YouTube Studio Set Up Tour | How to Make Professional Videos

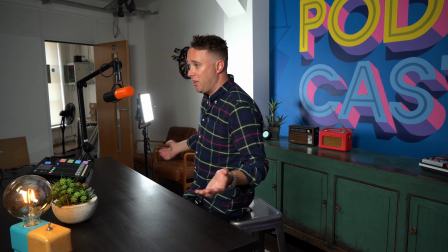This set here, we've permanently designed, not only because it looks kind of cool in the office when we have visitors come and visit, but it looks great in videos too.
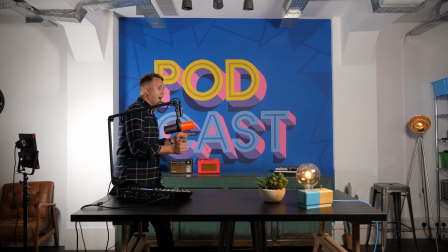So let me just talk you through what we've got going on behind us. This is actually a painted graphic.
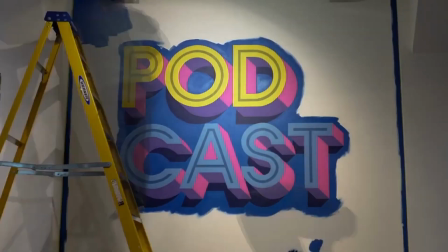We had a local artist come in and create this for us. He did a fantastic job.
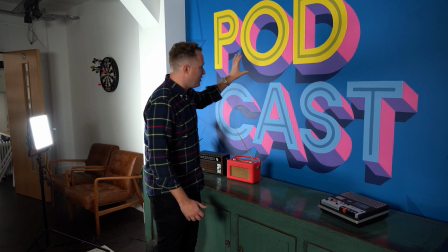Believe it or not, most of this was all just designed kind of freehand. Really, really talented guy.
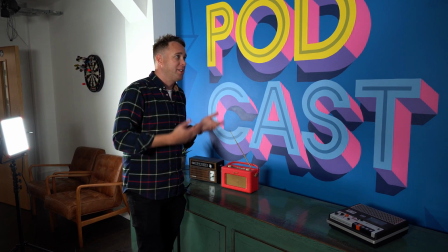If you've got the budget for it and you've got a space that you want to kind of bring to life for filming videos, but also just because it looks kind of cool in your office,
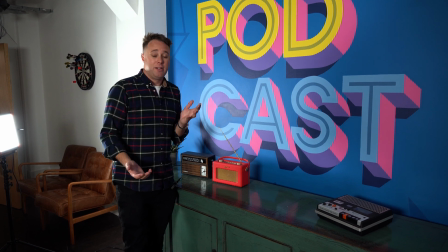strongly recommend just find some local artists. There's generally kind of, you'll be able to locate someone who can come in and do some cool graphics for you,
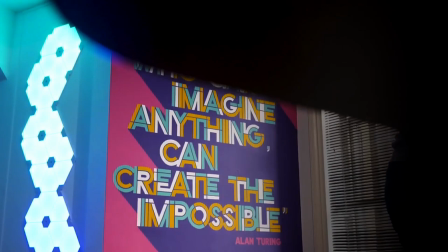whether it's like graffiti or kind of geometric like we've got, or whatever it takes your fancy,
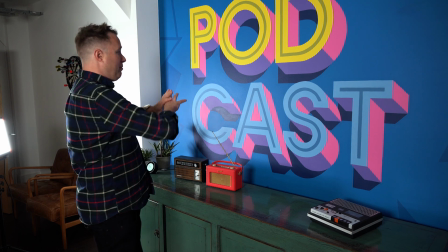but just have something custom created.
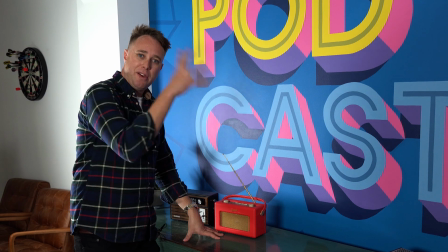Alternatively, you could perhaps look at installing a neon sign or even some printed fancy wallpaper,
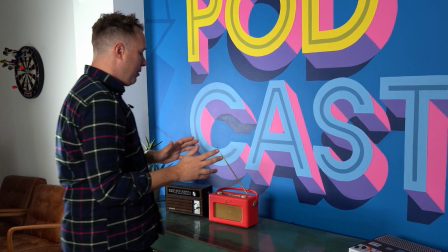just something to make the background look a little bit more interesting than a plain wall. Next up, I want to talk about props.
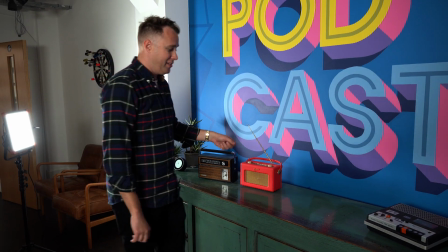You can see here we've got kind of a variety of vintage radios and this kind of old school tape recorder, which is pretty cool.
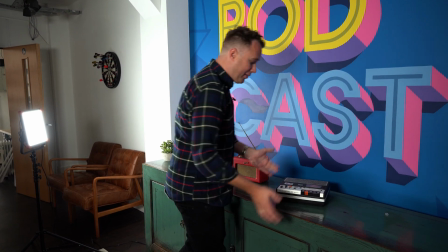Quite often we'll have these just in the background of the shot for no other reason than,
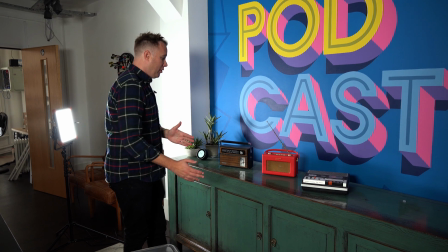again, it just kind of adds a little bit more of an interesting perspective.
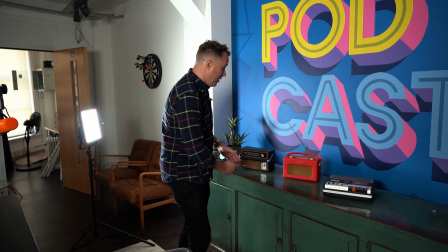Obviously, most of the content we're creating here is all about audio, so nothing says audio like some cool vintage radios or tape machines, right?
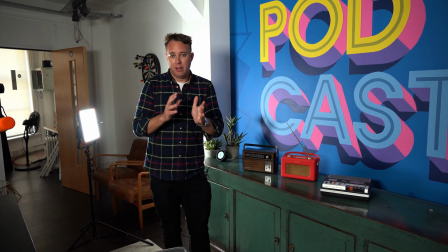Again, depending on what your content is, should depend on the props that you've got behind you.
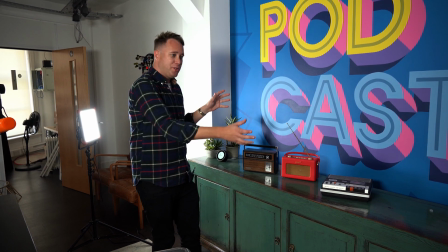It would kind of look a bit weird if I had Star Wars characters or something completely obscure,
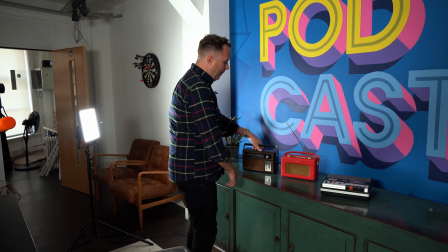but because I'm talking about audio, I'm talking about content creation, having these kind of behind me fits in really well with the brief.
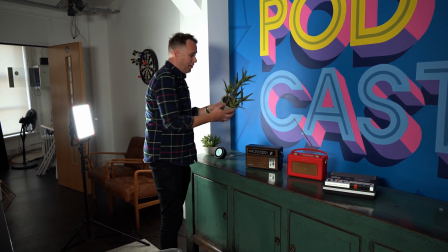Or go with something generic. We have a bunch of these plants that we use. These plants, unfortunately, are not real, but they do look pretty real.
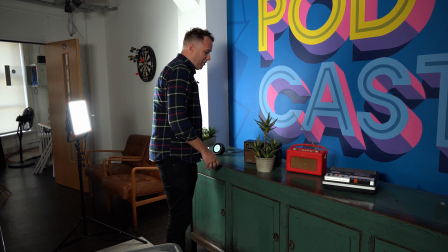Again, I think be careful you're not kind of shooting against cheesy background plants.
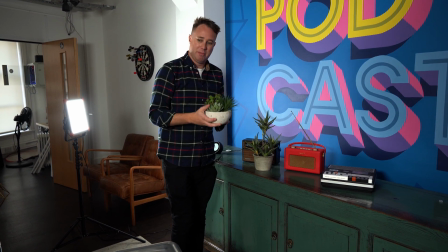These have kind of got a little bit of design texture to them. They kind of look more interesting. They are fake.
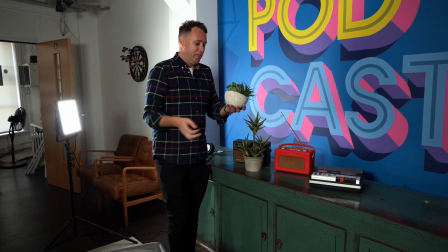That is on purpose because we're in quite a dark corner of the office here, and also it means that we don't have to remember to water them.
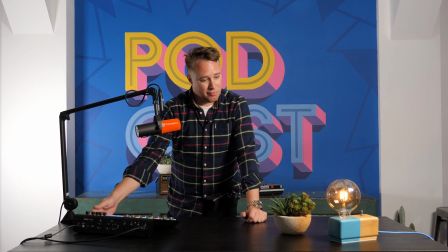And we quite often will use props in front of me too. So we'll either go with fancy lights.
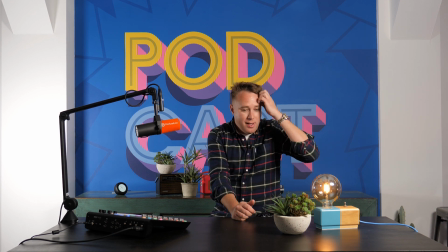We have a cool big glass bulb here. Again, just add some texture to the shot, something interesting to look at.
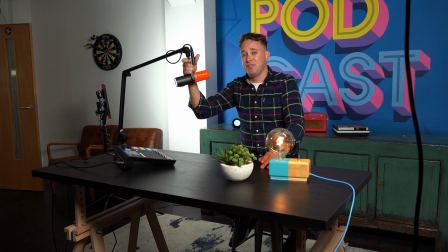Again, quite often we'll have a microphone in front of me because it subliminally says audio,
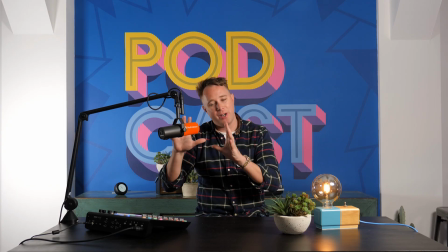content creation, radio, podcasting, whatever the video is about.
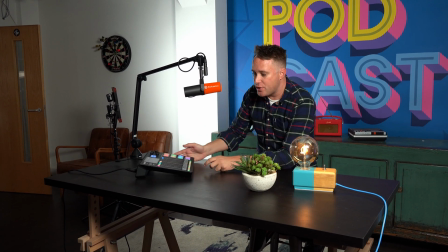Microphone says it all. Or use devices like the Rodecaster or have a mixing desk.
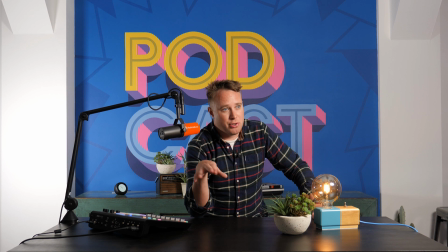Again, adding these kind of elements into your shot, it makes it a little bit more interesting,
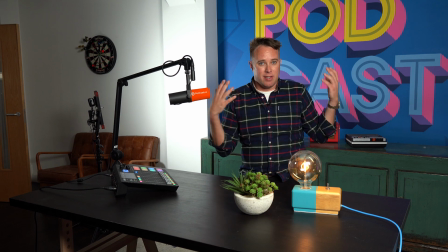and you're kind of creating a set versus just creating boring content sat at a desk or,
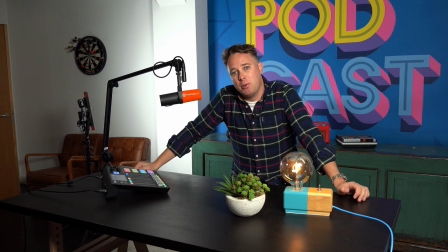sat with sort of like a blank wall behind you. Think about your positioning as well.
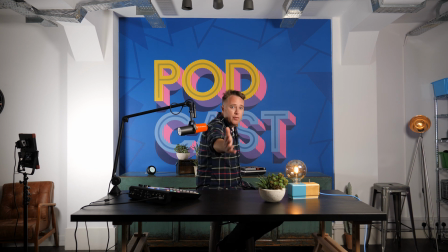If you've got space to work with, there's actually probably about 12-15 feet between the camera and the wall here. The desk that I'm sat at and me are kind of equidistant between the camera and the wall. This just gives it a little bit of depth and gives your shots more kind of a
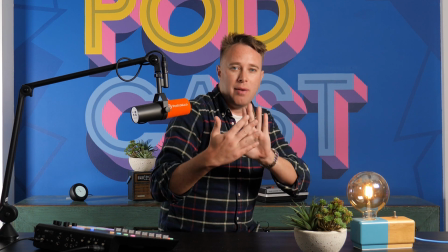pleasing aesthetic than if you're really kind of crammed close up against the camera and close up against the wall.
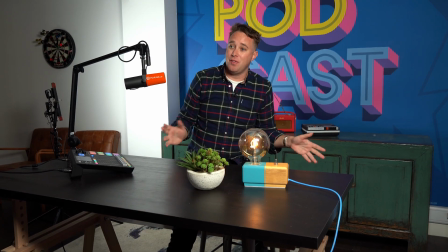So again, it's something to think about. I appreciate that you don't always have a lot of space to play with.
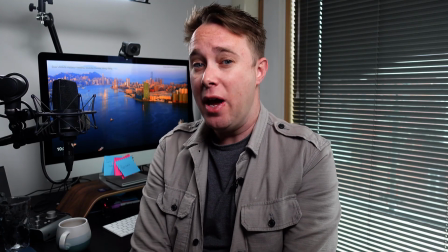A lot of the time last year, I was actually in lockdown, in my flat recording videos.
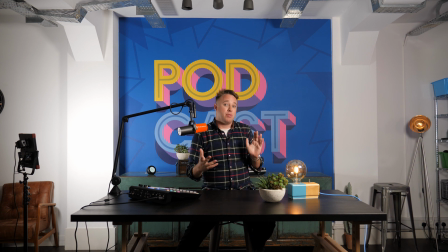So in that situation, I didn't have as much space to play with. But what I did was create a sort of set in its own right by having some interesting items on my desk. Quite often, I'd have a microphone in front of me, I'd have the Rodecaster on my desk. Try and think about how you can dress your set to look as good as it possibly can.
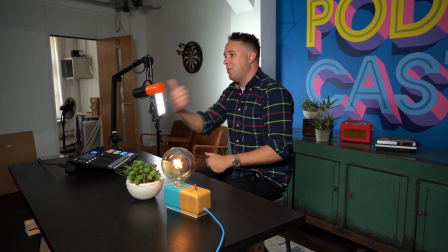So thanks for watching this video. If you found this useful, remember to give it a thumbs up. And also comment below. I'm intrigued to know if you're thinking about creating a set similar to mine, or you're thinking about creating a video studio. Maybe you've got a spare corner in your office, your house, that you're going to turn into a mini YouTube studio like we've got here. Comment below with your ideas.